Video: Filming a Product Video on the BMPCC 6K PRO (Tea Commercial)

Hey guys welcome back to another video today we're doing something really exciting as you already could see behind me we're shooting some green screen work and we're gonna use this to shoot a tea commercial and a good thing about a green screen is you can change the background to anything you want when you're going to use this technique to create something cool that looks like this so
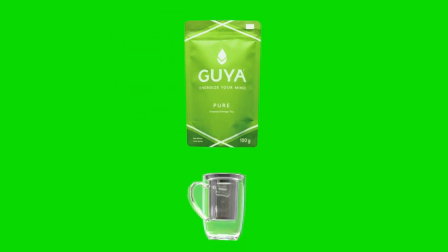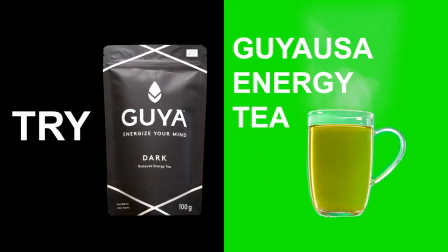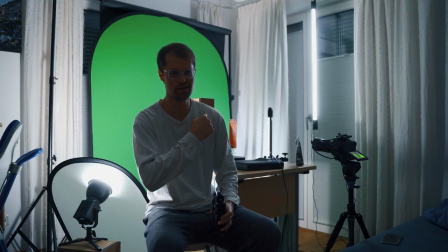33s
this is the first setup of the video and we're doing some green screen work here as you can see in the back we have this giant green screen
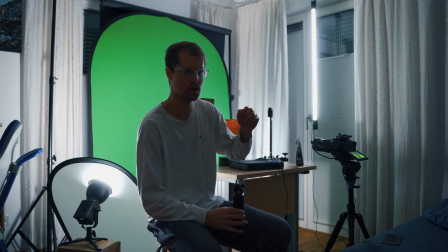40s
it's from newer it's a giant cloth green screen that i really like and just shooting on the black magic pro and the reason why i
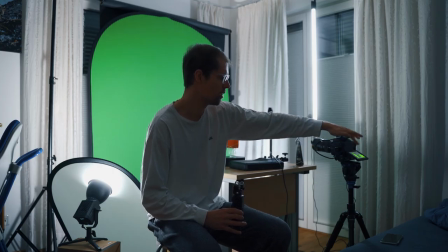48s
like to shoot on the black magic pro is that it has false color already built in to the camera which is really useful for lighting up the green
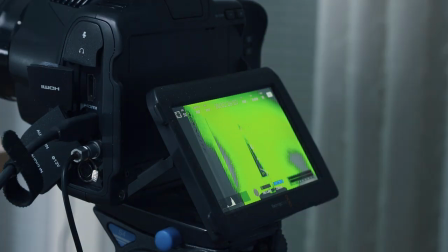57s
screen because you want to have an evenly lit screen to make the key really easy and just having the t on the rotating lazy susan
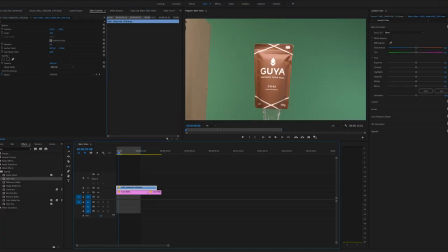65s
here which is going right now and the reason i put it on a glass is when the tea is sitting on the lazy susan it just is
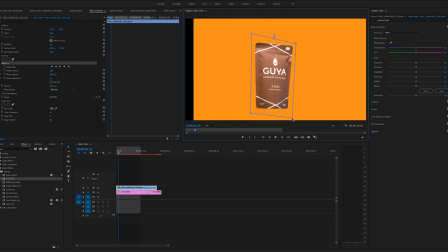74s
harder to mask out i just wanted to have it sitting on the glass because it's easier to mask out in post-production and yeah i'm just
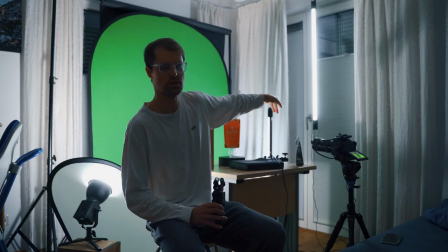82s
lighting the green screen with these two nanolite power tubes on this side and then i'm choosing the
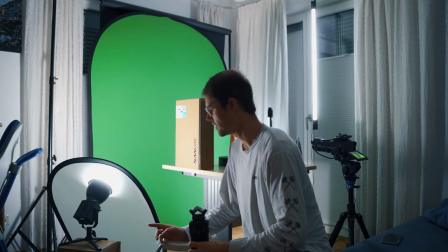87s
using the forza 60 which i'm diffusing
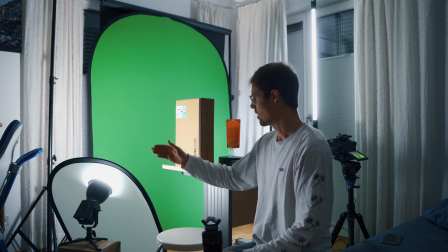91s
a little bit with this diffuser shining onto the green screen as well and i'm
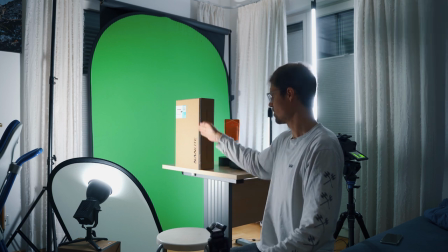96s
just blocking off the light with this box because it's a little too harsh and
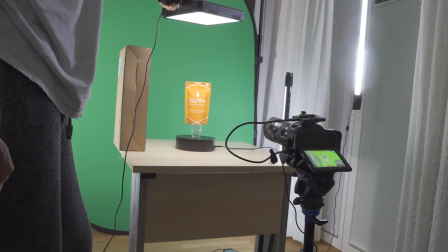100s
there's it creates a shadow on the tee so that's why i'm using this box to block off the light here and then the tee i'm lighting with this compact
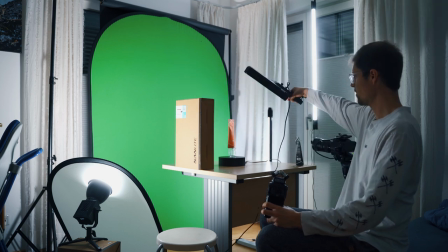109s
40 from nanlite just i'm holding it like this above and it just lights a little bit up the green screen as well as well
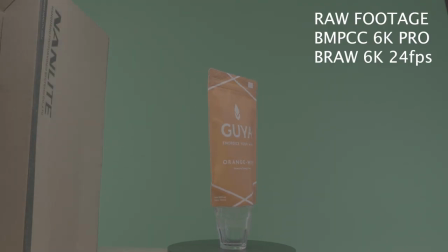118s
as the the product from above which is really nice for like good packaging it just looks nice from when it's from the top yeah and that's basically it
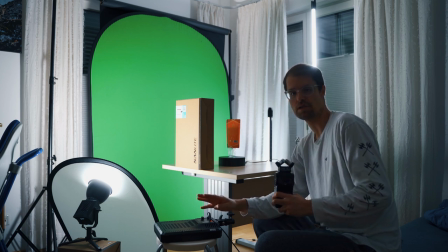127s
i'm doing that for every flavor i have i have like four flavors and i'm in post i will put different color backgrounds in on there
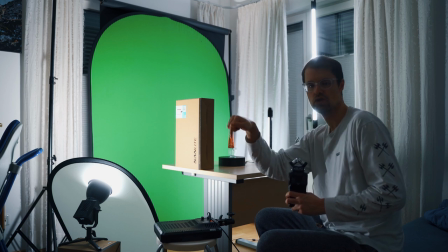136s
and because it's electronic lazy susan i can also match the rotation from one shot to another which will be a cool transition so yeah
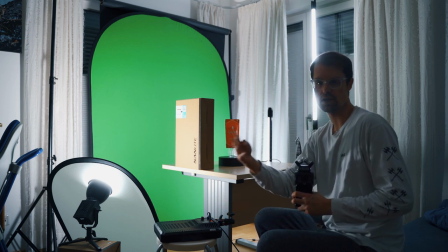144s
this is a cool technique i like to use for like different green screen work uh yeah and this is the opening shot and i think it looks really great
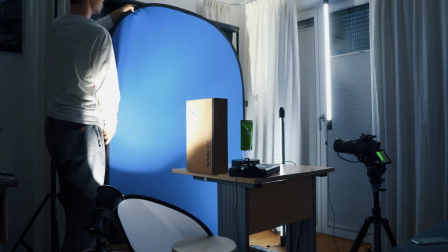153s
so so so now because the packaging of the 1t flavor is
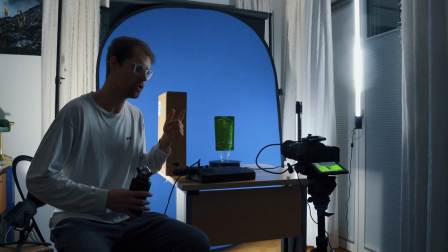158s
green i had to switch up the background and the the reason i like that newer uh reflector is that in one side it's green and the one
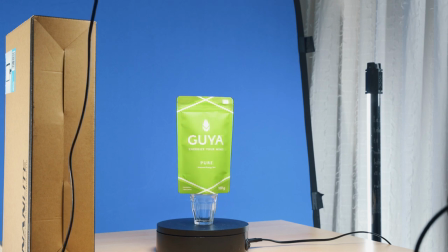167s
side is blue so it would perfectly go with the green color because you can't
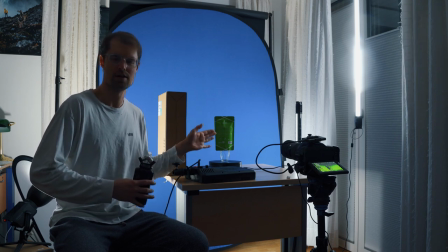171s
key out the green when the when the t packaging is also green so this is a nice
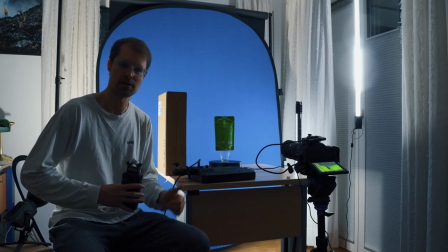177s
benefit of that reflector that has two colors